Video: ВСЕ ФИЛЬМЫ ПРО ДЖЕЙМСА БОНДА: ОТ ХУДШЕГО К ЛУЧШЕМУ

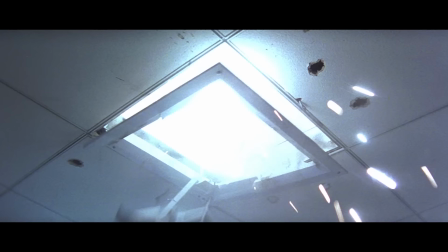А «Шпион» — очень хороший середняк, что и хорошо, и грустновато, потому что его можно было дожать до топа, если бы они не слили драматическую линию ради более простого хэппи-эндового финала.
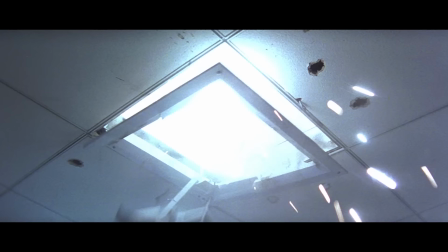Седьмое место. «Золотой глаз». Ну поехали, великолепная семерка с оценкой выше семерки, и приятно, что сюда смог пробраться хоть один Броснан. Первый фильм его серии действительно прям замечательный. Пирс отлично влетает во франшизу на новенького.
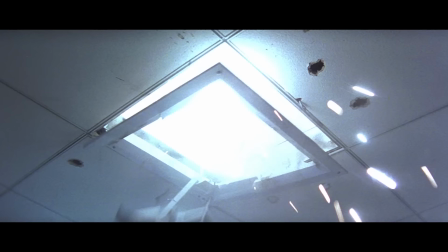Из-за проблем с производством перерыв между Бондами составил аж 6 лет, и это самый длинный в истории серии. И Далтон, который все это время был исполнителем главной роли, которого никто никуда не убирал, откровенно устал ждать, пока проект наконец-то запустится.
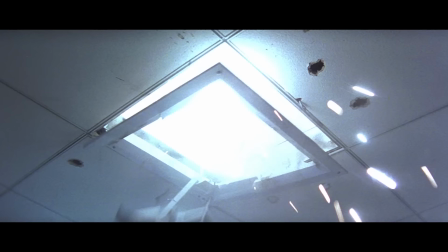Он оставил роль и не сильно об этом жалел, а его конкурент, отвалившийся в прошлый раз, таки взял место и попал в хорошую компанию. Шон Бин привычно крут и не подводит с амплуа Фамки. Янсен просто высекает из экрана искры в дуэте с Броснаном, в том числе экшен классный.
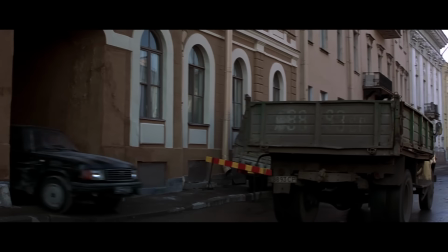И это первая в серии по-настоящему отбитая клюква. Конечно, кого-то может задеть Бонд, который мочит отечественных солдат направо-налево и разъезжает по Питеру на танке, сминая машины простых жителей и непростых жителей военных. Но, честно говоря, это, черт возьми, весело.
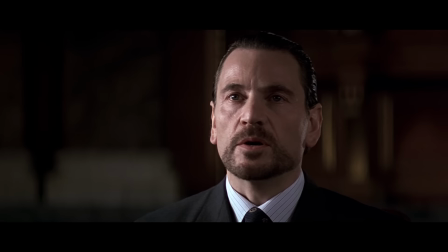И это главное. Глаз можно обвинить в чем угодно, но не в скуке. Лучшего комплимента для франшизы не снискать.
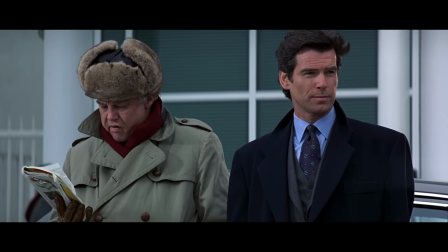Ну и за песню стоит замолвить словечко. Она, как говорят у нас на Руси, БДС. Отдельный респект в этом видео. И вот на этом месте, конечно, должен уйти режиссеру Мартину Кэмпбеллу, потому что мы в целом мало говорим про режиссеров. Все-таки Бонд — это более продюсерская франшиза, но вот этот человек гений, потому что он смог перезапустить Бонда для 90-х, сняв «Золотой глаз», потом ушел из серии и смог перезапустить Бонда для нулевых, сняв «Казино Рояль». Прикиньте, насколько человек был... Знаете, вот это чувство, когда был хороший дубль, ты его запорол какой-то ненужной импровизацией и не хочешь переписывать.
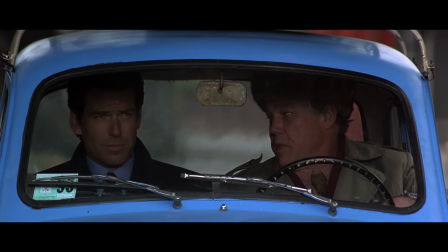Теперь знаете. Кино солидно рвануло по сборам в два раза больше, чем у Далтона, и Броснан остался еще на три фильма,
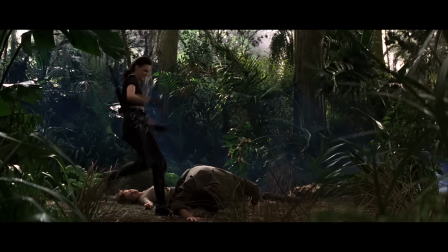которые были плюс-минус также успешны финансово, а он стал Бондом детства для нашего поколения 90-х. Если смотреть Бонда в детстве, это вообще ок. Напишите, что ок, а то я... переживаю.
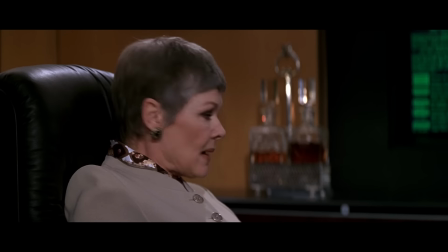Новый постоянный каст, помимо злодеев на раз, подарил серии Джуди Денч, и это, конечно, золото.
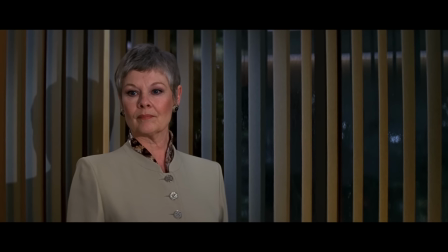Она гениальна в этой роли, и ей в первом фильме дали хорошую ветку.
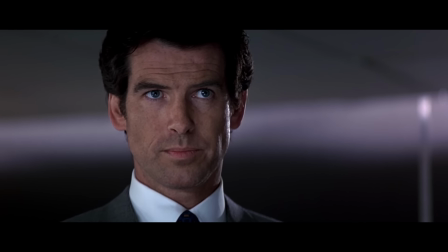Она новая на этом месте, Бонд уже видел других руководителей на посту, а она местами и недолюбливает его, и переживает за него.
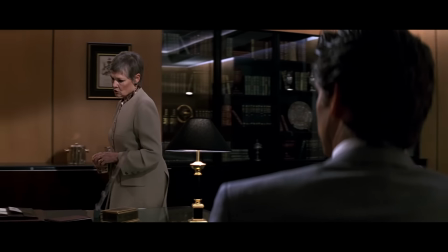Короче, тоже отличный ход создателей. Ну и главное, франшиза вновь смогла удержаться во времени.
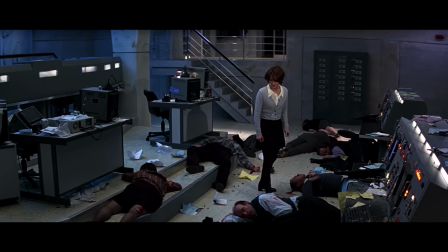«Золотой глаз» — это прям кино 90-х со всеми характерными для тех времен клише и соответствующей атмосферой. Рывок после Мура и Далтона впечатляющий. Тогда это было очень современно, очень трендово, а сейчас это очень мило и ностальгично.
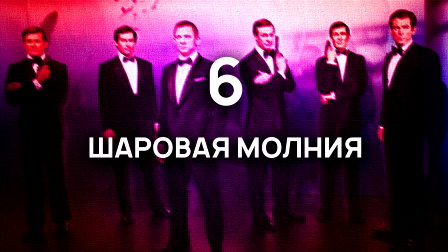Шестое место. «Шаровая молния». Хоп! Тут кино, которое мы уже встречали в этом списке. «Шаровая молния» — это будущее «Никогда не говори никогда», снятый за 18 лет до того ремейка.
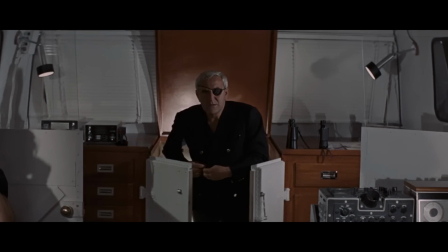И, кстати, я читал эту книгу, можете меня поздравить с этим, об этом мне быстро сообщили отловленные по ходу сюжета вьетнамские флешбеки.
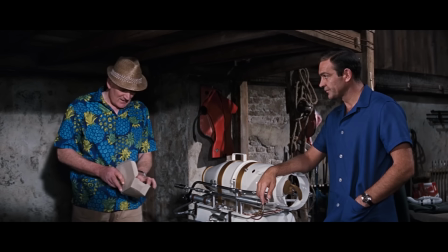Эта часть одна из классической открывающей серии Коннери, четвертая по счету и та, с которой оценки критиков и зрителей потихоньку начали охладевать.
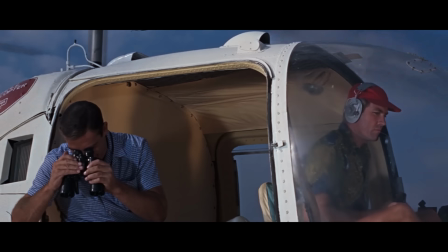Даже несмотря на то, что это один из немногих во франшизе обладателей Оскара за лучшие визуальные эффекты. И, к сожалению, сейчас, когда спецэффектами 60-х уже никого особенно не удивить, достоинства этого фильма сильно меркнут.
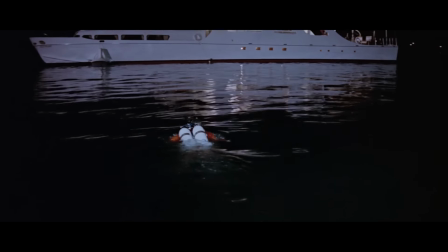Фильм делает большую ставку на подводные сцены, которые, вероятно, потрясали воображение 50 лет назад, но которые сейчас смотрятся очень тягомотно и непонятно.
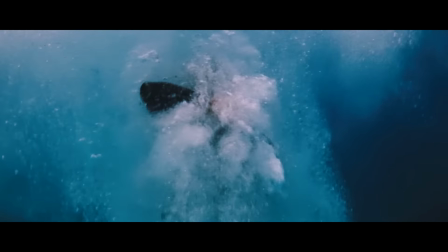Разобраться, кто с кем дерется под водой, невозможно. Саунд-дизайн без музыки, только с подводными звуками, потрясающий, но темп-то вообще не добавляет,
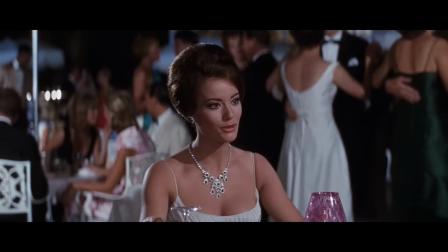а очень яркие в этой серии девушки сходят со сцены быстрее, чем фильм переходит в третий акт.
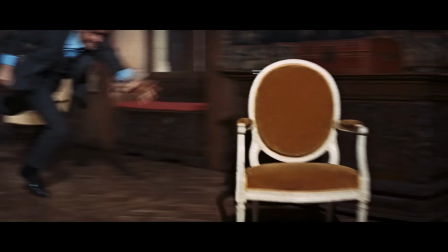Как выглядит злодей, я сейчас даже не могу вспомнить, но и эффекты с ускорением во время экшена в наше время выглядят как плохая мультяшка. При этом, конечно, да, я сейчас наворчал, но кино не стоит втаптывать в грязь.